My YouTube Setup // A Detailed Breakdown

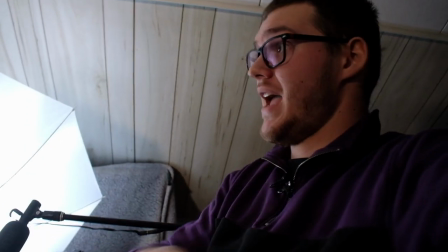Now, even though this light is fairly small and doesn't blast light everywhere all throughout the room, I was still getting light in places that I didn't want,
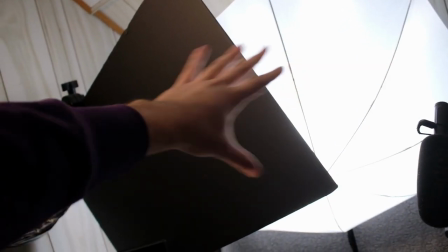which is why I decided to place this like large piece of black foam just to kind of flag the light out and stop it from bleeding over into the entire rest of the frame. Now you might be wondering what good does that do? Why do you have a large board in your way all the time? Doesn't that sound a little annoying? And it is but it makes a huge difference. Here I'll show you what it looks like when I don't have this board in my way.
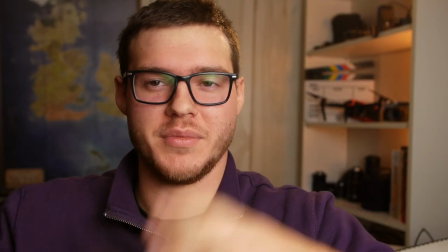So now you see that I'm illuminated a lot more but my background too is illuminated a lot more and I'm not standing out nearly as much as I want to.
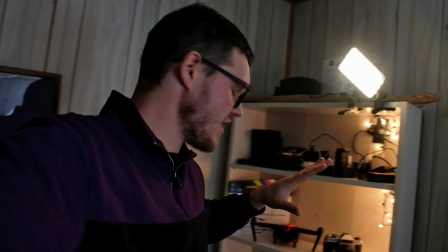But let's move on to the shelves because that has all kinds of lights all over it.
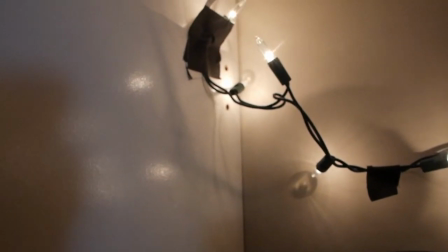And I went really DIY with this. I've just stuck some Christmas lights and I just gaff taped them up against the wall inside the shelf to just give that nice little orange glow.
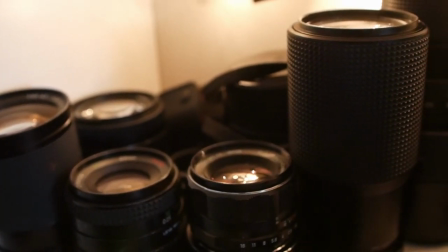And I actually really like this for practical reasons because it makes it really easy for when I just need to see what's going on over here.
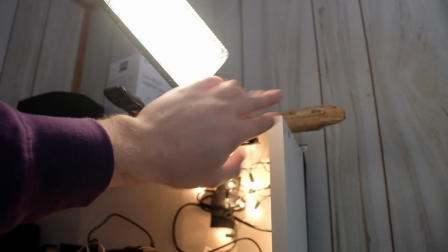I need to find something. And lastly, I have clamped onto this shelving unit my hair light.
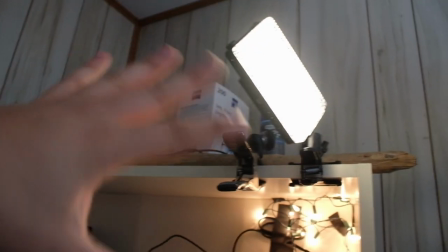And this just gives me a little bit of separation from the background. It gives me that same glow. I'll show you what it looks like if I have that turned off.
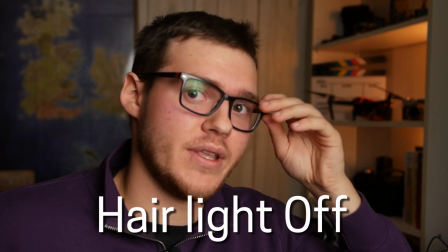In reality, those lights that I have in there are really dim. They're really small, just enough to give a little bit of a glow to the objects that are in there.
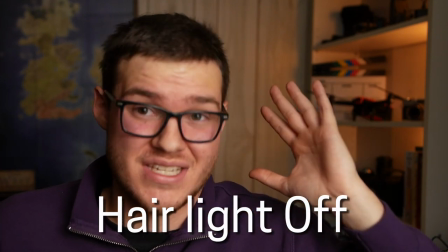So I decided to throw up that little small aperture panel there and it makes a world of a difference. You guys can see that it gives me a little bit more definition in it.
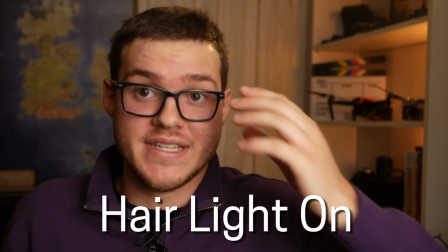It really does feel like I'm part of the set because of the way that that light
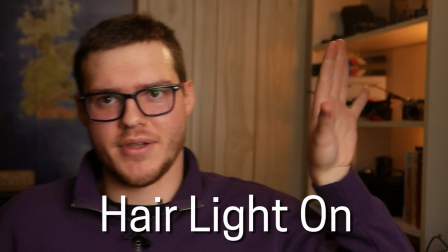is kind of matching with the rest of the lights coming from those shelves over there. So that's the setup. That's how I've been able to use this space to make this particular shot. I'm really proud of how I've optimized this space and getting this shot to being the way that I like it. And in the end, it actually really doesn't matter.
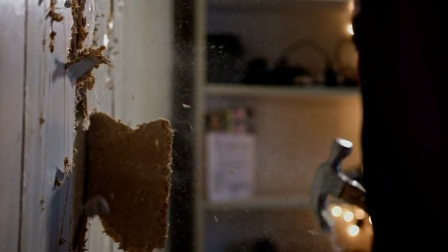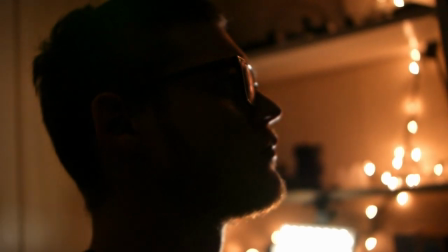Well, that was fun. Now, you're probably wondering, William, what was up with that? That was a little intense. You set all this up. You did all this work just to be able to knock a big hole in it. What the f***? And yeah, that was a little intense. You think my landlord's gonna be pissed off? All fixed! But I have some really big news that's affecting this channel, and hopefully you guys, if you want to be involved, that would be really exciting. I'm working on building a brand new studio. It's not quite how I pictured it going, it's not quite what I imagined it being like, but it's happening. This has been a dream of mine since I started doing video production so many years ago. I finally got access to my own space, my own building, that I'm able to completely change and completely construct being exactly fitting perfect to my needs like a glove. I'm also really looking forward to hosting events there and having workshops and all these different projects that I have in mind, even though it's really hard to do that with a, you know, pandemic. Doesn't matter, we're building it now and maybe in like five years we'll finally be able to use it. I really don't want to go too in detail about this because I think I want to make a whole video all dedicated about this process of building up this studio. Let me know in the comments down below if you want to actually get involved and if you're looking forward to these events and these Workshops that I'm hopefully going to be able to do in the near future Thank you guys so much for watching this video Make sure you hit that like button subscribe if you haven't already and ring that notification bell So you're getting those notifications, you know do all that jazz and I will see you next time. Take care